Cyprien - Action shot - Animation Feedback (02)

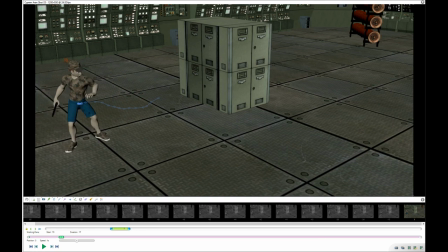Okay, but same kind of feedback here as the first part. Whoa, I'm noticing that it's already 12 minutes. I'll try to be a bit faster.
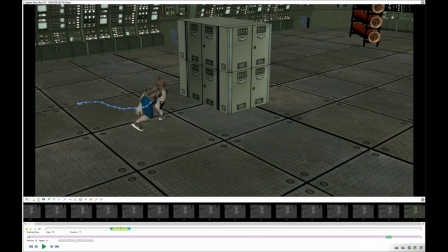Um, but yeah, try to apply the same thing that I said at the beginning. Um, but yeah, I would say maybe here he's rushing, okay, but maybe you need an anticipation
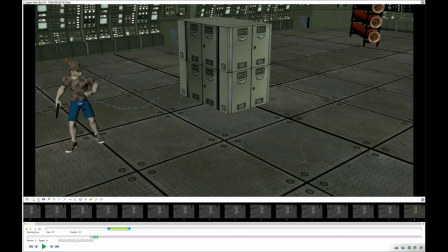because at the moment you have the hold, and then this is your anticipation. But for the movement, if you just look at the hips, that doesn't really work because what he put his weight on
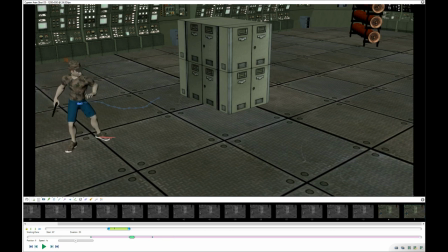this foot here, and suddenly, so here the weight is here, the hips goes down back, and as soon as the foot is planted,
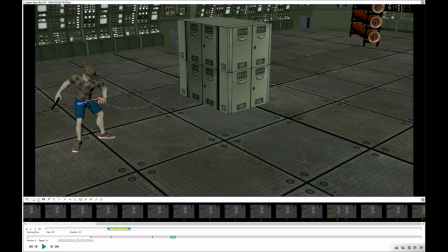the hips magically start moving forward. So I would be careful with that. Either you add a bigger anticipation here, where the hips. Hold on, let me uh, get rid of that and redo you something a bit s- more clean.
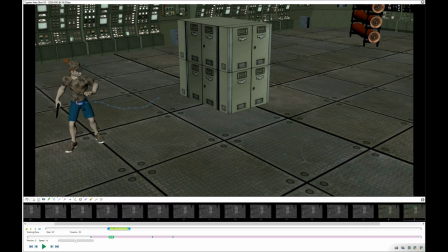Either the hips would do something like this and then go. So like you would have like quite, you know, a, s- a s- a slow spacing and then a more broad spacing, but again with like, an ease out.
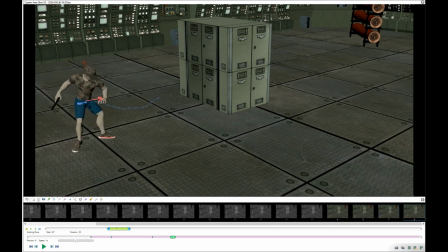This is kind of what you did, but here it doesn't feel plausible the way you did it. So I would add more detail here, especially for us an action as big as this.
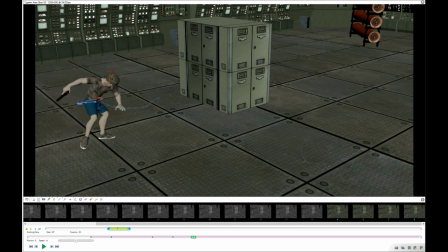Almost look like he's being pushed, really. Almost look like he's being kicked here, you know. So yeah, I would be careful with that. Um, what's next?
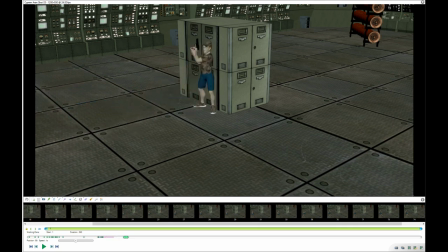Oh yeah, against the generator. This is quite cool. I love what you did with the little finger, the fingers. That's amazing. It's really cool.
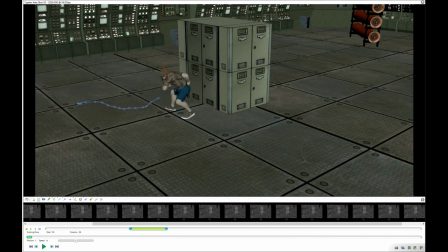Yeah, against the generator, I think this is too fast, so either slow it down or make him slam his back to the generator if you really want to be hitting the thing at that speed. Yeah.
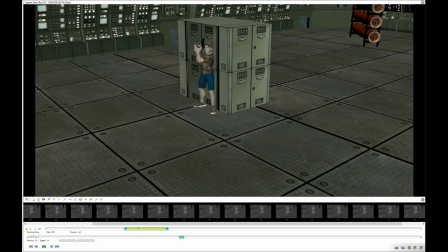But I mean overall, so again, I'm talking about obviously I'm used to seeing heavy stuff.
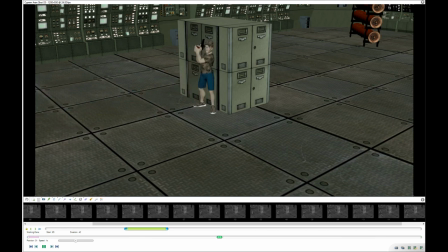That's the style we are doing for Warhammer. So I'm used to seeing heavy stuff, like not like this, not so snappy. If it were a Warhammer character, we would make him, a lot more heavier. So that's obviously why I'm telling you all of that.
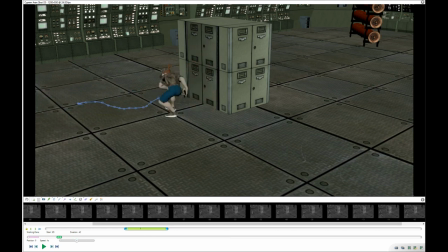Um, but if you want something a bit more cartoony, I think that works. But still, I would add a bit more fluidity to it. Just looking at the steps right now, it feels a bit snappy, a bit of a lack of detail.
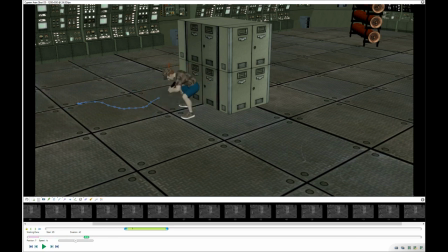If you look like how fast the steps are moving,
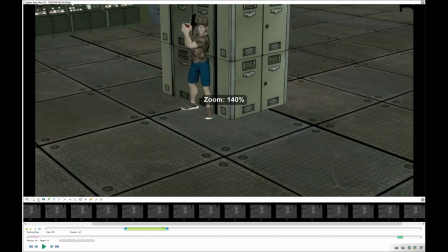if you just look at I'm gonna do this because I can.